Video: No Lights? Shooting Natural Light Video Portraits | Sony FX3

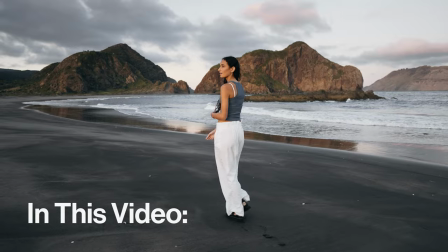[0:00]
So you don't have any lights, how do you get a great shot? In this syrup quick tip we shoot a video portrait, making the most of natural light, covering the full process from plan to grade. As social media has evolved to be more video first, magazines, blogs and publishers are trying out new things like video portraits, capturing the movement and life of a subject in ways that were previously uncommon. So how do we shoot them? Most creators start with just natural light, and that makes sense, lights are an expense. But there are definitely some tricks to maximizing your location getting great light on your subject and just making great shots So today we're gonna head to the coast with the Sony FX3 and capture a video portrait
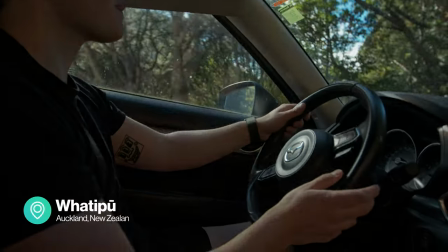[0:37]
We booked our crew and pulled together some inspiration, but more on that later When we're shooting video portraits, it's all about personality We're trying to create a connection between the subject and the audience now location is gonna play a big part in this We scouted Farapu last night and made note of some
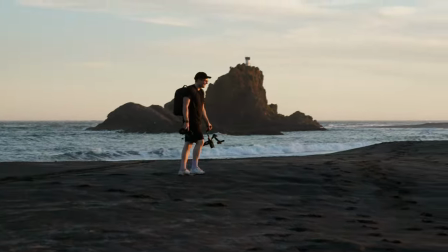[0:51]
of the locations we like and sort of where the sun is setting across the environment where we think it's going to look good on the subject and where they're going to sit well in context.
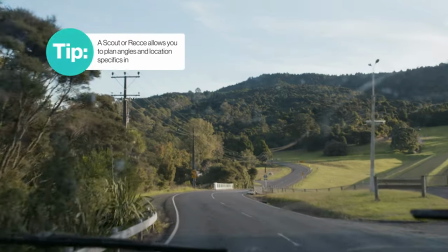[0:59]
While a recce isn't always possible it's a good idea if you can make the time.
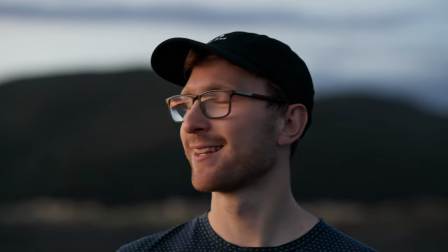[1:03]
We also made sure to know the lighting conditions and key times so we can form a rough idea of what order and direction we want to be shooting in. That way we can sort of prioritise our shoots today and make sure we get everything in the very short golden hour we have.
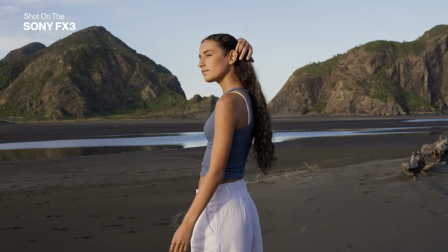[1:14]
We're going to start with shooting a wide while the light's still up and it's catching the hills because it's going to show the best of the location.
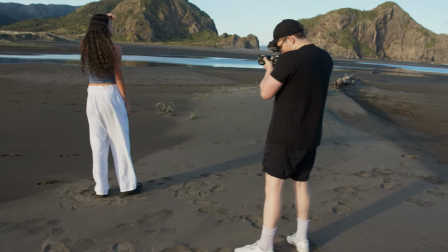[1:19]
When framing up this shot, we need to make the most of the light as the sun is setting behind us.
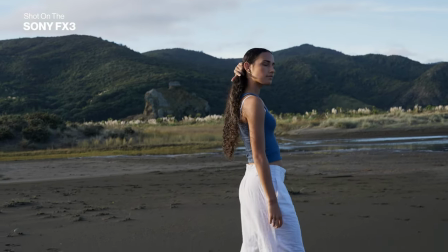[1:24]
It hasn't ducked beneath the dunes yet, so we're getting quite a bit of direct golden light that we need to take into consideration when orienting the model.
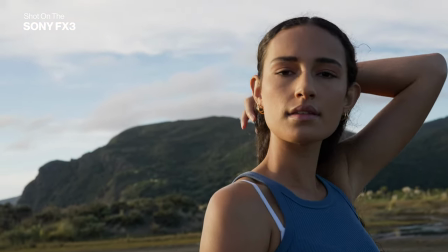[1:30]
Nothing is a hard and fast rule, but as you rotate the model around more, light will wrap around the face.
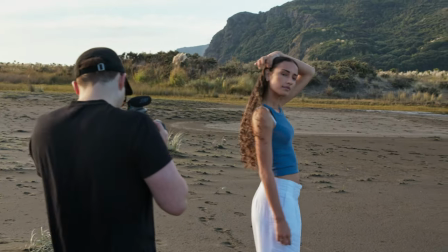[1:36]
We're just experimenting here to find the point where we accentuate her features and she looks her best. So I really like the setup we have of this wide with the chair and the pool giving us some nice reflections of the mountains. So we're going to go check everything on the gimbal get a couple of shots really quickly because the chair is starting to sink
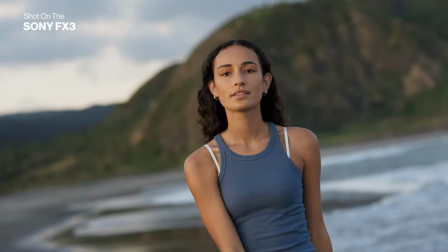[1:55]
We're shooting this whole portrait at a hundred frames a second for a couple of reasons Primarily when it's slowed it gives this dreamy introspective
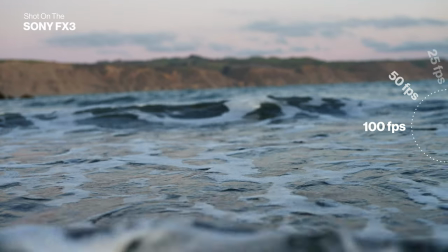[2:02]
feeling however It also means all our shots are smoothed by a factor of four Combining this with a gimbal to counteract a bit of the walking movement and you
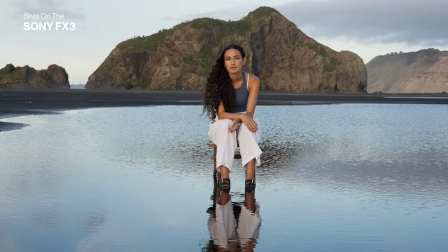[2:10]
have some buttery smooth shots The time is about 6.50.
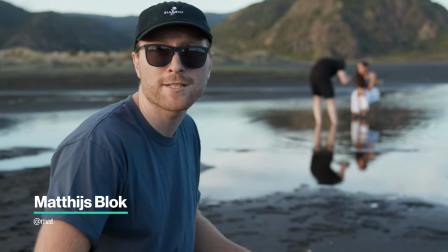[2:15]
At this point the light sun's getting pretty low in the sky so it's really just a game of trying to bank all the shots before the sun goes down. Thankfully we're shooting with some pretty fast lenses, these go down to 1.4 so we should actually be able to shoot for another half an hour.
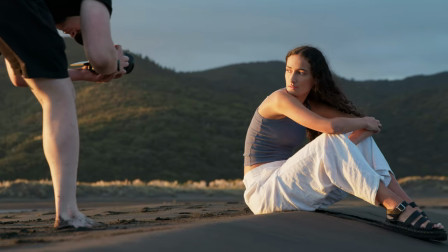[2:28]
Hopefully. The sun finally dropped to the perfect point as we started to hit blue hour,
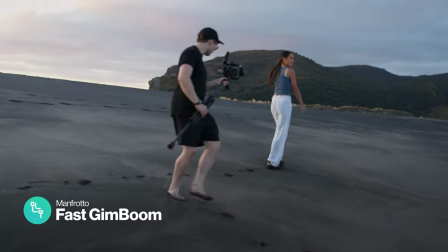[2:32]
so we popped the FX3 back onto the gimbal and Gimboom and I got some walking shots that will bring a little momentum to the edit. Good vibes, good sunset, a little bit more cloud than we would have liked, but at least it's pink and it looks pretty.
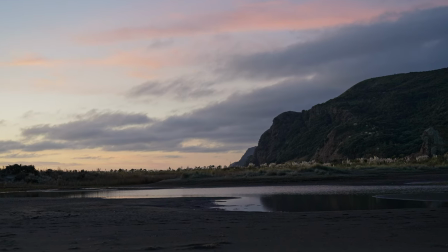[2:45]
It does look pretty, yeah. You can't really lose on a beach like this, although we really could shoot a tiny bit more.
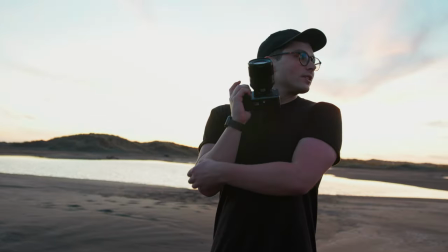[2:52]
Cool, let's wrap team. So that was a really bad call. In the hustle of everything and trying to get everyone off the beach before it got too dark, I didn't realise we started shooting an hour earlier than we did with the recce. We should have bumped the ISO and kept shooting for another half an hour because looking back at those shots Those last ones are the ones we're gonna use. But hey, that's a good lesson for shooting outdoors No matter how much prep you do sometimes things just don't go to plan. Anyway, it's time to get recharged, repacked and head out into the city
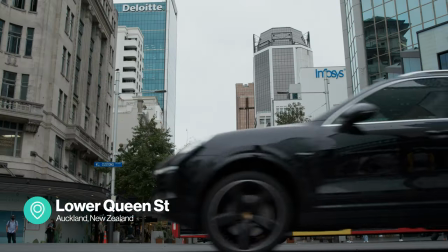[3:24]
We're down in downtown today to shoot the second half of this video So this is gonna be a great contrast to yesterday where we're out at the beach.
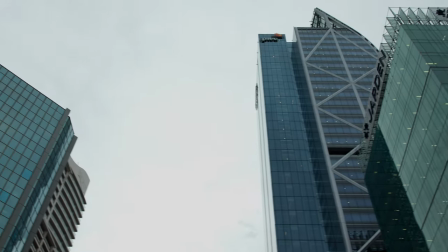[3:30]
Just the urban environment and lots of movement It's pretty grey and overcast so while it's a 50-50 chance we'll get a great sunset,
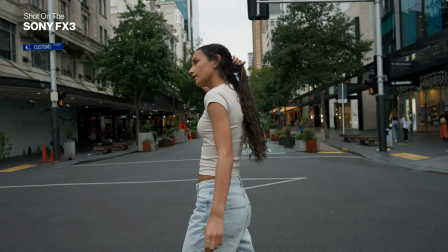[3:38]
at least we'll have nice diffused light for the evening. We framed up our first location looking for leading lines down the main road.
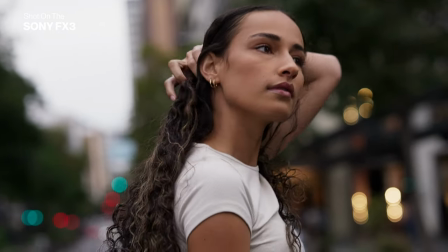[3:44]
This gave us an opportunity to shoot when the cross lights went green for about 45 seconds a pop.
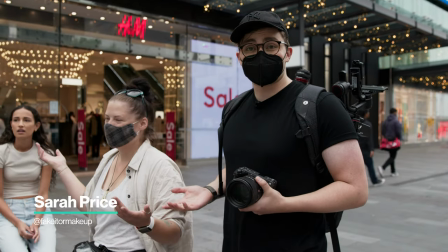[3:49]
It does pay to have a spotter, we have a multi-tasking makeup artist and light watcher. Don't be dumb. With each of these shots we're trying to get a wide, a middle and then a couple of details and closers. And this is going to allow us to get a little bit more of that pace in the car. So when we're shooting video portraits, we want to give our model a context of why they exist in this space. This just gives us another action so our model isn't constantly posing or turning around and looking back at the camera. So today we're going to give our model a vintage camera so she's walking around the city taking photos.
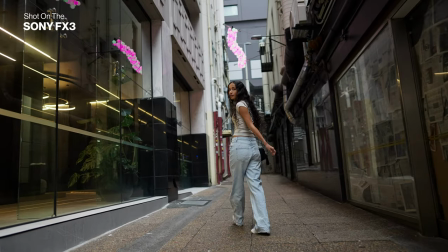[4:25]
So we found this cool little laneway while we're walking down Queen Street and it looks pretty nice. I like the environment but the lighting is a little bit too flat on our model's face. So we're going to chuck in a bit of negative on the left hand side. camera right probably just to compliment the light,
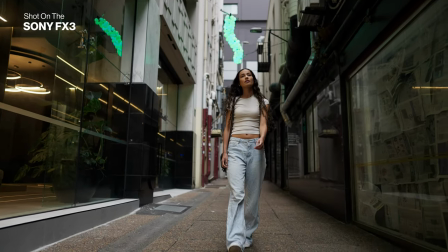[4:38]
the sun's coming in from camera left so just to compliment the lighting that's already here.
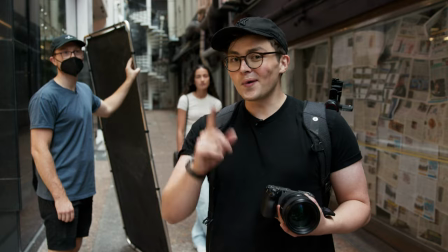[4:43]
So when we popped the negative in it wasn't doing as much as we hoped for, but never fair, we can always put the bounce in on the opposite side and that's still going to create some contrast and popper off the background.
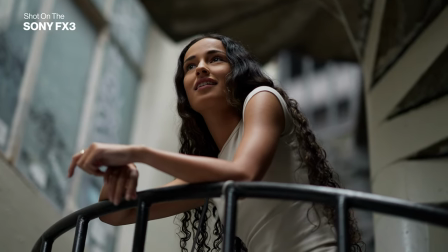[4:54]
A large scrim is definitely a luxury. On run and gun shoots you can normally get away with a small pop-up reflector that has a bounce and diffusion.
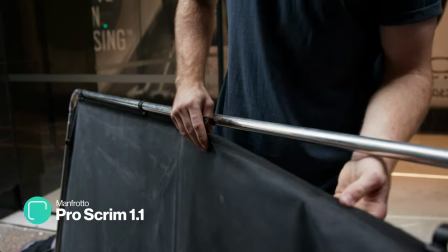[5:01]
But when we have the luxury, we'll use it. Something like this Manfrotto scrim just presses together and clips onto the frame.
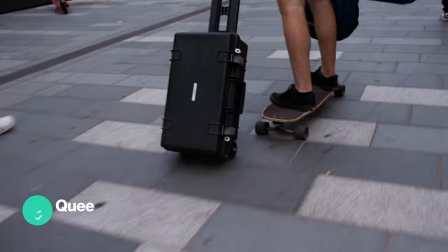[5:11]
Once again the sun was setting really fast, so we move to our final location on the wharf. So it's looking absolutely gorgeous, we're not going to make the same mistake as last time and we're going to keep shooting until the sun completely sets, get all of that nice pink and blue light.
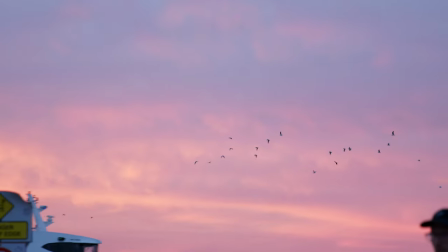[5:22]
You can just see how crazy the sun has gone right now, so we're just hustling to get all these shots banked. This light will only last for a few minutes.
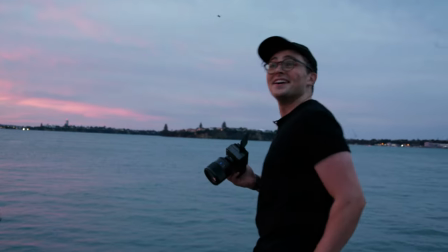[5:29]
It just keeps getting more red. I don't know how specifically possible.
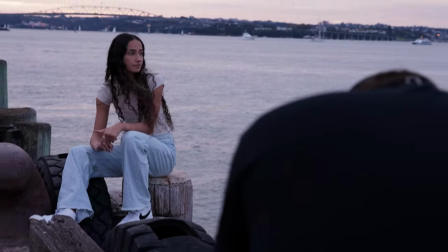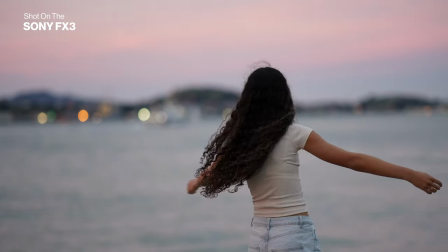[5:40]
To finish off, we're getting shots that have a good amount of energy as everything will be slowed down and changing up our posing to work with the environment.
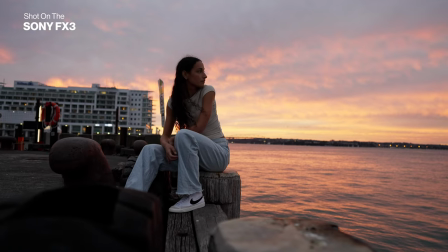[5:47]
There are some neat details lower to the ground that we want to emphasise, so we're going to play with the level of our model. We're making sure we angle around and capture as much of the light as we can on her face because the light is dropping really, really quickly.
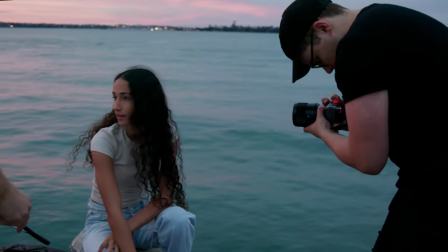[5:59]
It looks real good when you swing around and you get a bit of that city just kind of in the back of the light. Looks like the light's done. I think we're out for the night. We're just about to be kicked out by security as well, so time to hustle.
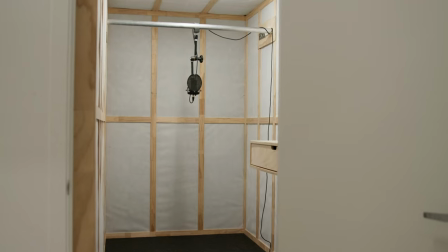[6:15]
With everything shot, we headed back to the studio to record a VO for our video portrait.
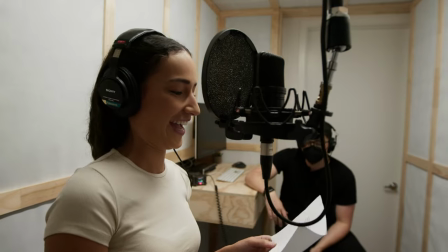[6:19]
We're wanting to compliment the visuals with a short narrative that makes the audience feel like they know Elena and are getting an insight into her world. With my choice you have a couple of options. A on-camera shotgun like the Waver Pro would be the easiest, but it's much better suited to vlogging or on-location sound. This is mostly due to its feature set and form factor, which is built for shooting run and gun rather than in a super controlled studio environment.
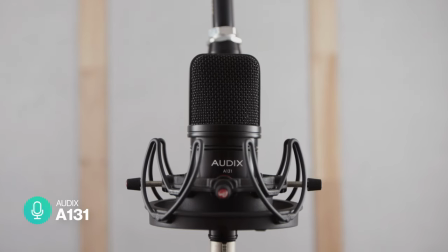[6:40]
Instead, for VO in the sound room, we've set up an Audix A131. It's a cardoid condenser with a wide diaphragm, which has a pretty neutral frequency response. In short, this means we can get a really rich but natural sounding voice once mixed. You can hear the difference between this and this microphone.
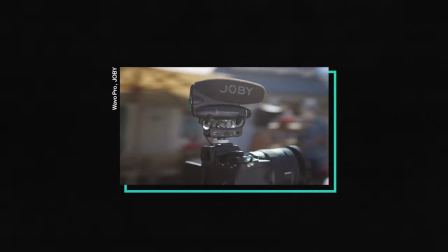[6:56]
Different mics suit different contexts, so it's best practice to choose the right one for the situation.
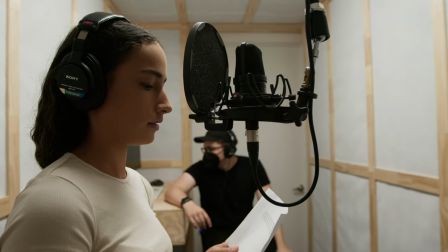[7:02]
We'll be doing a few takes in our sound treated booth that removes almost all reverb and reflections.
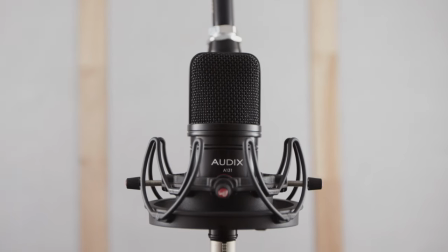[7:07]
If you want to see how we built it, let us know in the comments. maybe we'll have to make an episode of film builds on it.
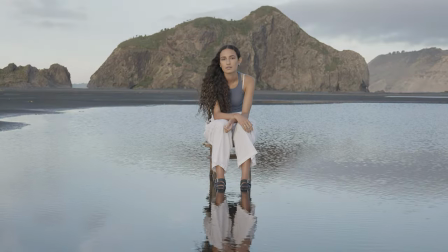[7:12]
With the edit done, it's time for me to take over and polish it in the grade. So we shot this project on the FX3 in the color space S-Log3 S-Gamut3 Cine.
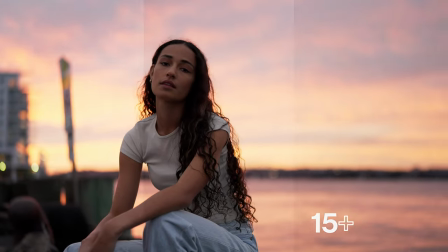[7:20]
This gives us the full 15 stops of dynamic range to play with and provides the maximum flexibility in post. We're going to be using Resolve today, although you can do all of these steps in any editor of your choice. When processing log footage, you first need to do a color space conversion.
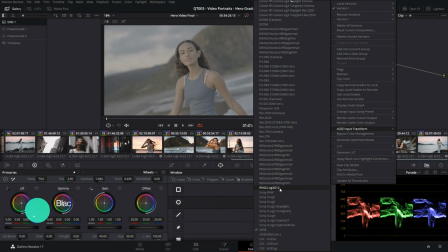[7:34]
In Premiere, you can use a LUT, but in Resolve, I'll do a color space transform.
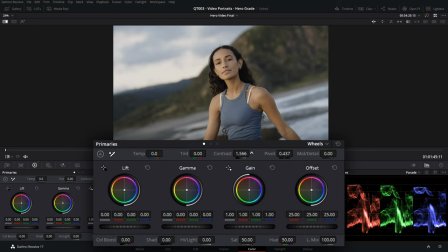[7:38]
While it's tempting to just add contrast and saturation to the footage, this won't work correctly and will cause you more problems down the line.
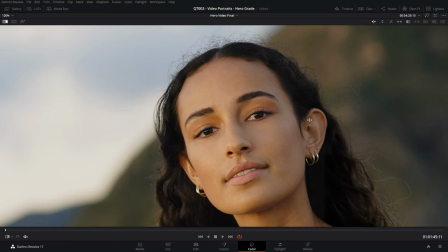[7:45]
This is especially important when working with skin tones as it's really easy to accidentally make them look unnatural. We shot this all at sunset, so the colours change significantly throughout the duration of filming, from gold and yellows to more pinks and blues.
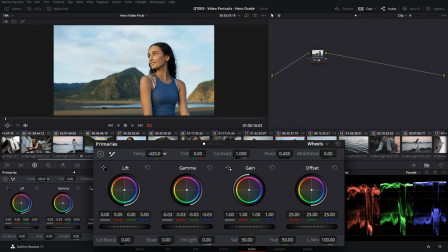[7:57]
With some basic colour correction, just adjusting the exposure, temperature and contrast, I'm able to bring these shots together and make them feel like they were all shot at the same time. I'll now add some secondary corrections using power windows, targeting specific objects within the frame.
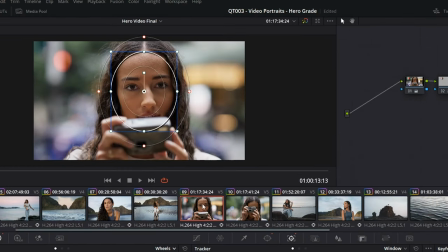[8:10]
This can be achieved by adding a power window, tracking the subject, and then adjusting the exposure. With the footage flowing nicely, it's time to add the grade.